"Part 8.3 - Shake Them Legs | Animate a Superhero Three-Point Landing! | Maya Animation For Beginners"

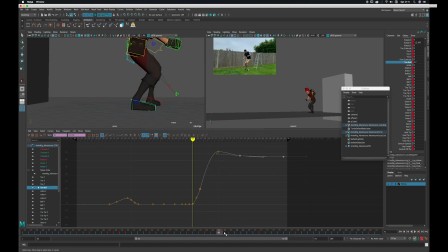(24:52)
So I think, well, that is being affected by our toe roll attribute. So I think we'll just have a look at pulling that back so the knee isn't quite so high. Let's match what's happening in the reference. but then also when we get to it I think it needs to be a bit softer, so I'm going to grab hold of the high point here on 72 and just pull that down,
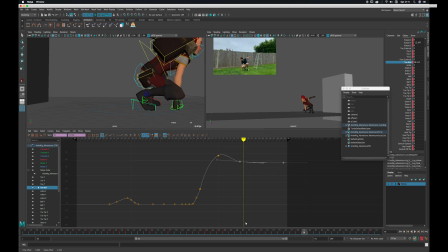(25:11)
so pull it down so it's got a softer run into it, and just have it ever so gradually move forward. There we go. So it just has a little bounce in the knee as well.
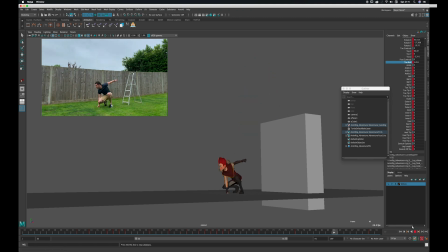(25:27)
Just looking at what happens in the reference, it just felt a little stiff and robotic. So let's see how that's feeling now. Alright, cool, that is feeling much more like the reference. Got that nice weighty feeling at the end now.
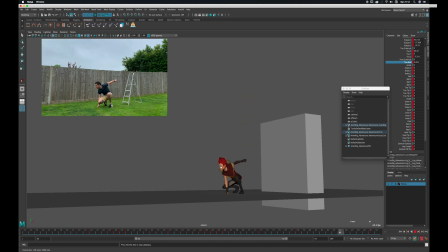(25:45)
I feel the little bounce that we've added in there and have worked through the legs, pulled the heels up. It's really making him feel like he's got a bit of weight behind him. It feels more physical, more appealing, more believable. And the bounce at the end is the action that you will recall when you're viewing it.
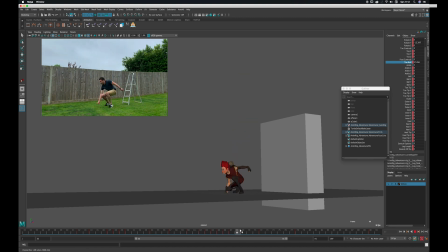(26:05)
You know, you might not see the fall from the platform because it's quite fast, but you will definitely notice the landing, and that tells you what has just happened. Now let's just take a look at his left foot, or the screen right foot. Just see what happens there.
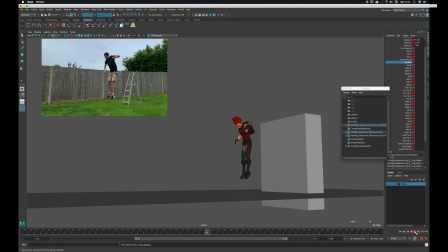(26:22)
It's got the nice little roll as it balances on one side of the foot, which is cool. I like that. So very well done for following on and making it this far. I'm going to call this legs first pass animation complete.